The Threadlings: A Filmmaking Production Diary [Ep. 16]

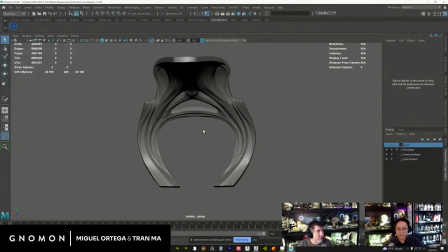And of course, it's more efficient to bring it in like this, but you could technically like chip little cracks into this and whatever, and then just bring in the super high res Dynamesh, right? Yeah. I mean, for me, the point was just to get rid of the weird denty crap.
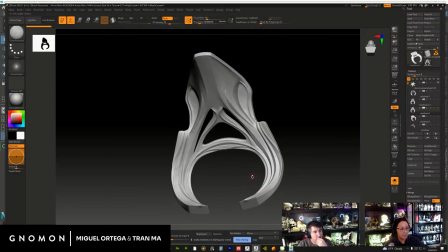So for me, when I'm in here, it's like, let's get the flow down. Let's not spend time making the surfaces perfect. So then I can sculpt really fast.
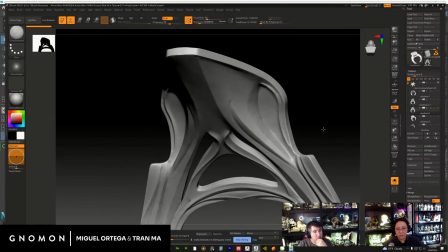Like if I just go try to get a final piece out of here, I'll probably just keep trying to fix it and get rid of these weird dents.
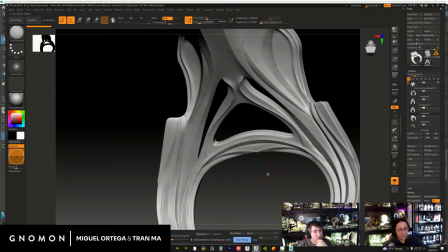And I don't really care. So since I don't care and I'm kind of not putting my best effort into it, it makes me work faster.
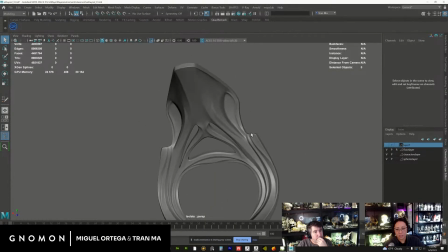And then that way let's just retopo it. And then I end up with the version I wanted it to be. And it's got the much smoother, sharper, perfect lines. Otherwise, I'd spend more time. I think I would end up spending more time in ZBrush and then have a mesh that's very dense.
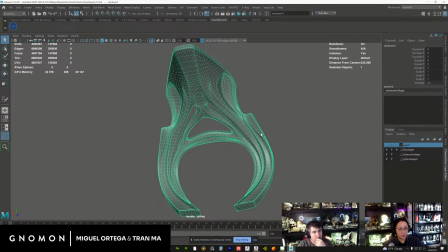It would be more difficult to UV. This is much more easy to UV. It's just where I know, in my head, I know how much time I need to spend in ZBrush and go, okay, I've been spending too long.
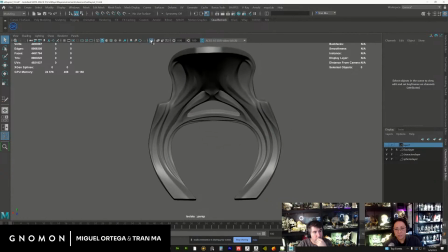That's not good. So these were, not too long.
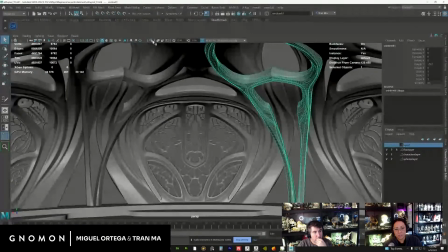And then this one here, you saw the original one, ends up looking like this.
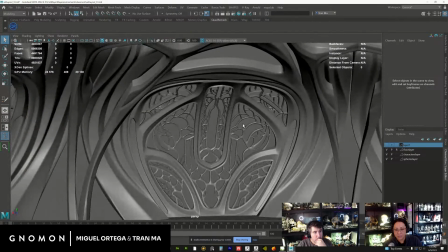Right. And same, I did the windows the same way.
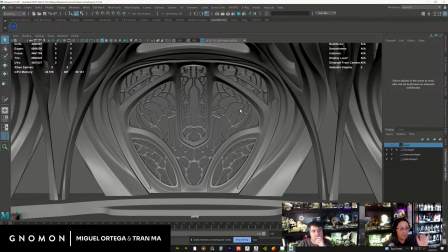So I just kind of drew these patterns and extruded it. This is not even sculpted.
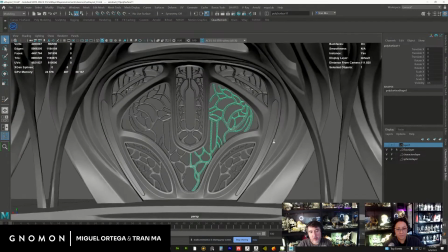You can see there's like a hive, beehive kind of vibe to it.
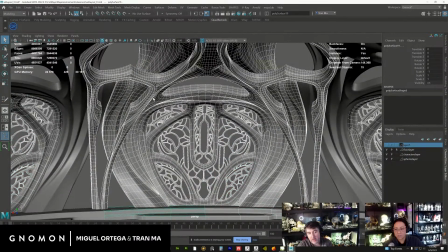Yeah. Which is definitely intentional to get that. They all live under a cedar tree.
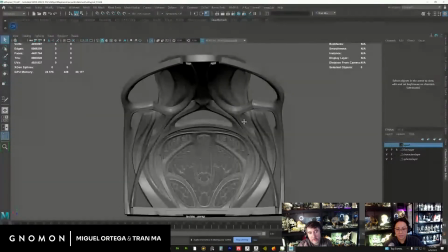Yeah. So this is all underground, and then these are just like carvings inside of the. So it's Art Nouveau, and we wanted the pattern to feel a little hive, like you said, hive-like, honeycomb-like, a little bit cellular. Yeah.
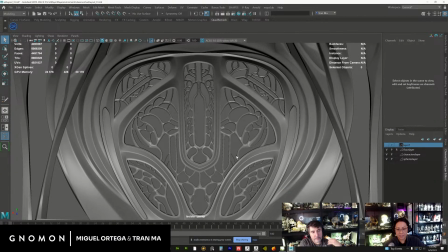Kind of look. So it's not purely Art Nouveau because it probably would have longer lines,
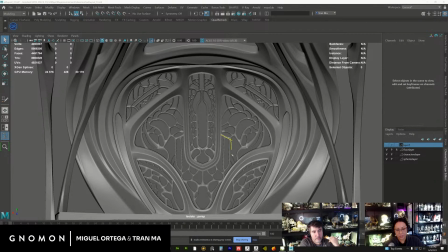but I try to keep some of the shape language with some long lines, and then also keeping the cellular type of shapes. So I don't know, I'm just making it as I go. And it's just figuring it out. And I go, oh, all right, that feels right.
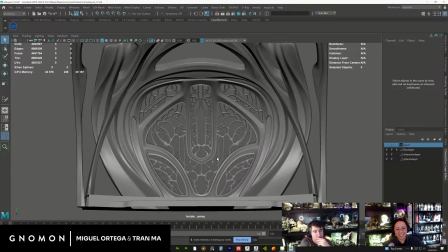And then you go, Miguel, look, what do you think? And sometimes he's like, I don't know.
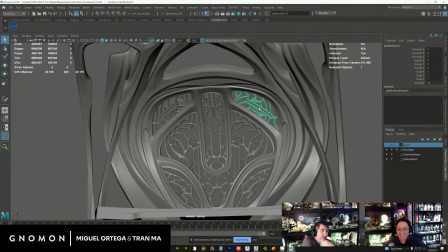What do you think? I didn't show you this part. I think that this is so much better than the previous one.
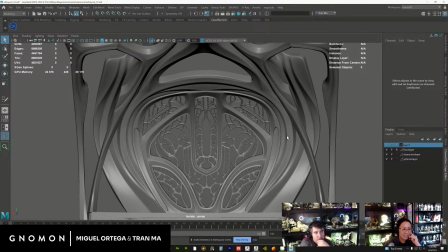Than the tree thing? Yeah. Okay. Yeah, we just put the whole thing on.
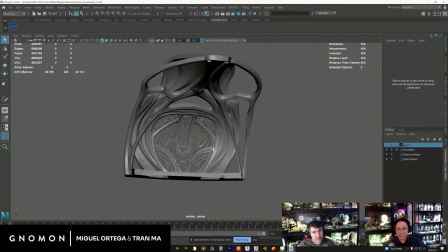Let's see it. So that's that section. And again, you can see the flow.
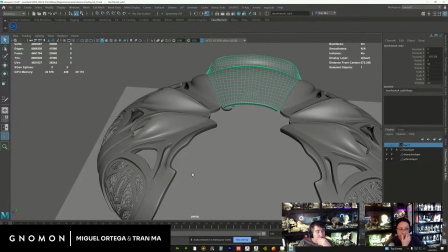This side I left open, but this will be mirrored on the other side. So this is the entrance.
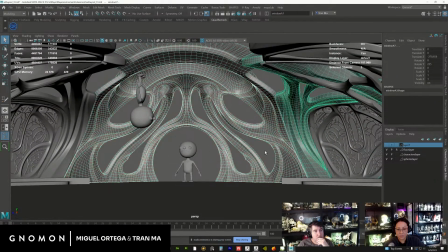So I did the same thing here, and you can kind of see like I tried to make this seamless, and you can see the scale of the characters.
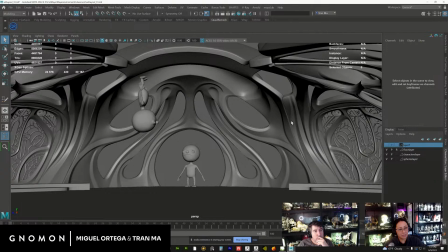So all these holes here, the idea is these will be kind of like stained glass windows ish, something like it. Maybe we'll see through it, maybe we won't, but we want a lot of light to come in, and some color.
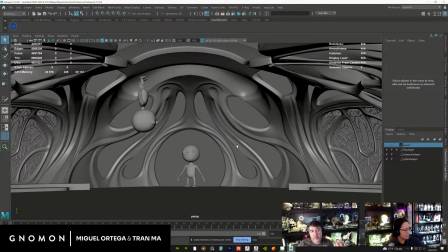So in particular, because we know it's going to be really out of focus in the background, so we want a crazy shallow depth of field on this. Yeah. And that's going to look really pretty with
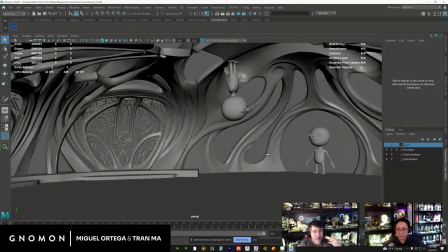highlights look really nice when they go out of focus, because you get a really nice bokeh effect.
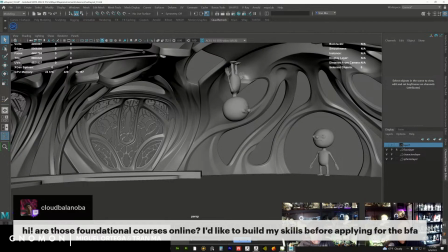Yeah. So a lot of this, like when we're doing this or coming up with the aesthetic, and I'm thinking a lot about lighting. When I first started modeling, I didn't think about lighting at all, and then that affected my work. And then the moment I thought about how is this going to light, it made my stuff better.